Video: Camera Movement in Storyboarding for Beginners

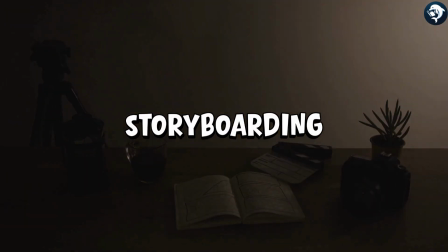0:00 When you're drawing storyboards, you're not just showing what happens in a scene, you are also showing how the camera sees it.
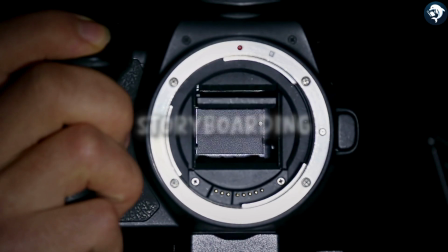0:08 And that means understanding camera movement.
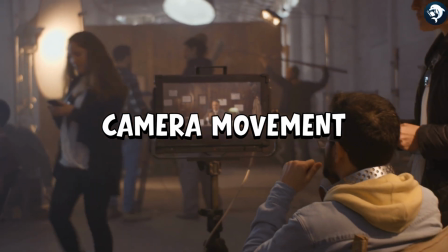0:12 In movies and animations, the camera doesn't just sit there like a brick, right?
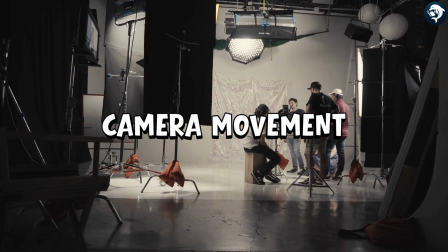0:17 It moves with the action. It reveals things. It creates drama.
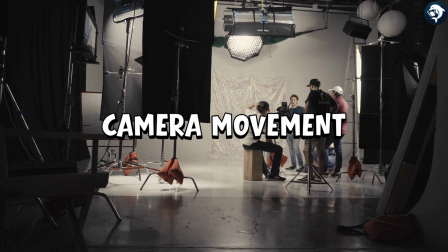0:23 Let's look at the main camera moves you'll be using.
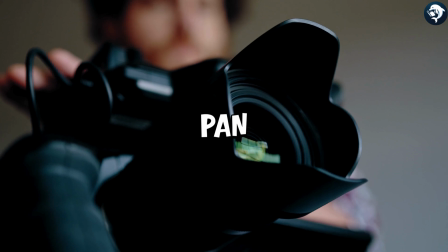0:27 Imagine you're standing in one spot and you turn your head to look from one side of a room to the other.
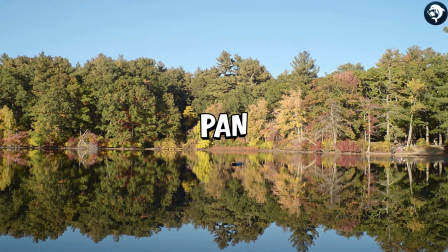0:34 That's a pan. The camera rotates left or right but stays in place.
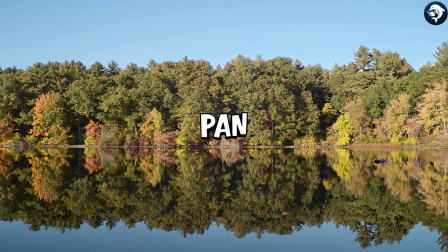0:40 You'll use this when you want to follow someone walking across the screen or reveal a big landscape.
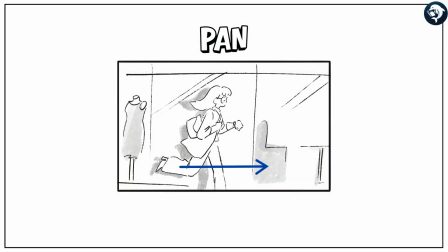0:47 In your storyboard, just draw an arrow showing which direction the camera's turning.
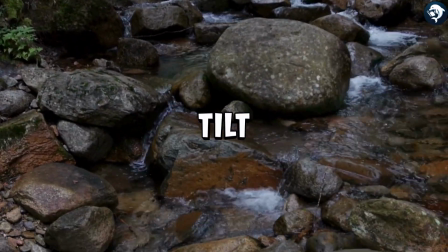0:54 Now, what if instead of looking left and right, you look up and down? That's called the tilt.
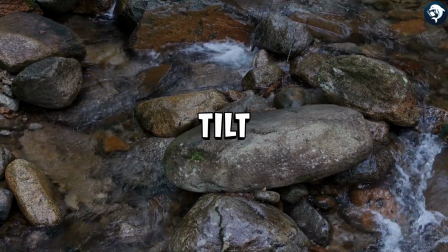1:01 Same idea as a pan, just vertical.
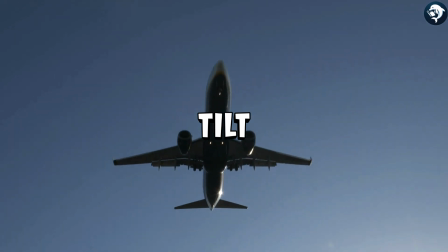1:05 This is perfect for moments like looking up at a towering castle or down from a mountaintop.
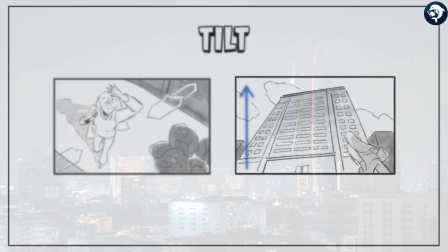1:11 Again, just mark it with an arrow, up or down. A zoom doesn't move the camera at all.
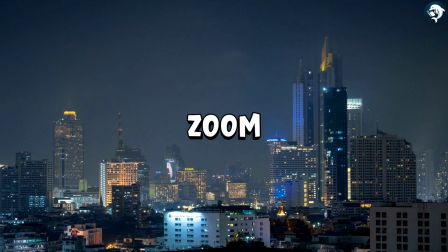1:18 It just changes how close or far the lens is focusing.
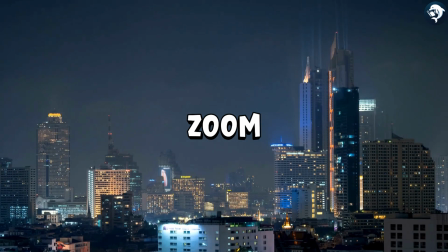1:22 Zooming in pulls our attention tight onto something important, a character's face, a clue.
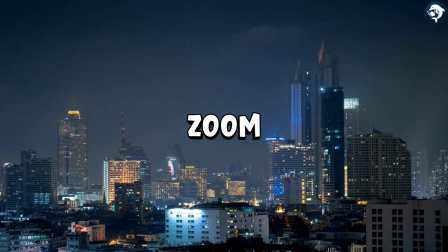1:30 Zooming out does the opposite. It shows us more of the world around them.
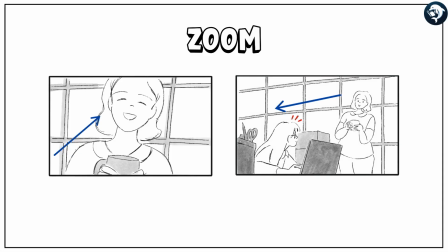1:36 You can draw little arrows moving inward or outward to show this.
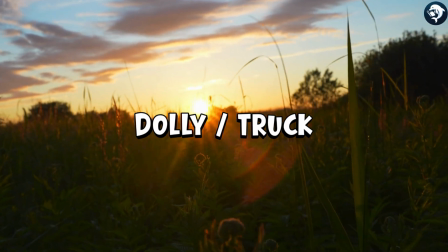1:42 The next one's called a dolly or truck move. Now the camera actually moves through space.
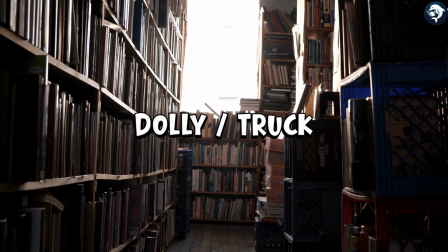1:49 It glides forward, backward, or side to side, usually on a track or wheeled platform.
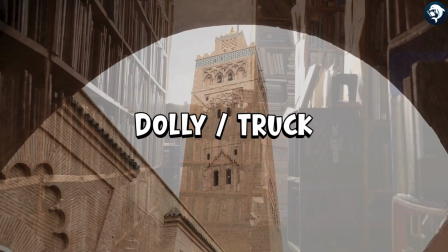1:56 This creates a real smooth cinematic feel.
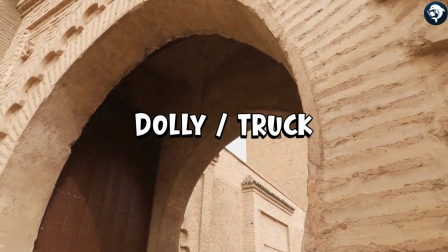1:59 Think of walking through a hallway in a video game or moving closer to a character as tension builds.
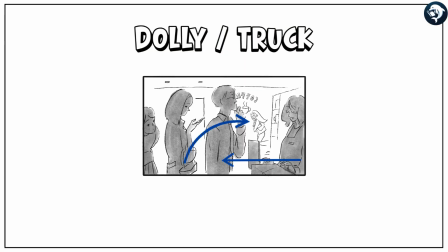2:06 Mark it with motion lines or a big arrow showing the camera's path.
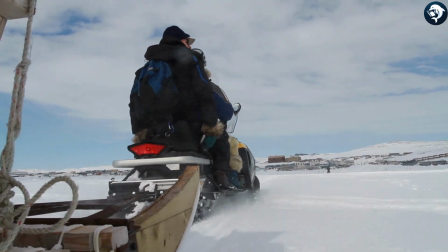2:11 So those are your basics: pan, tilt, zoom, and dolly.
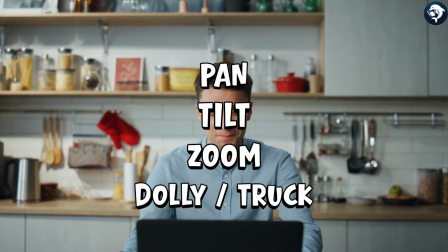2:16 Once you understand these, you can start directing the viewer's eye and controlling the mood of your story, just like a real filmmaker.
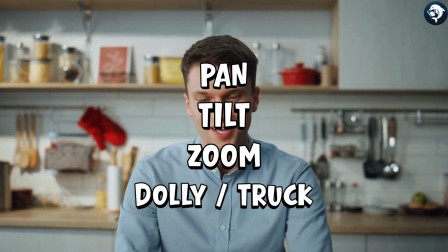2:26 In your next assignment, try adding one or two of these movements to your storyboard panels.
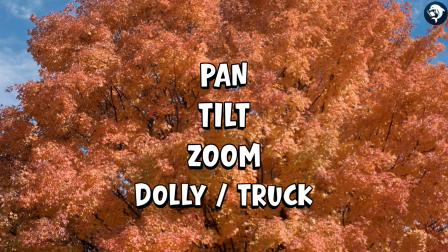2:32 See how it changes the feeling of the scene. Grab your paper and pencils and start storyboarding those camera angles.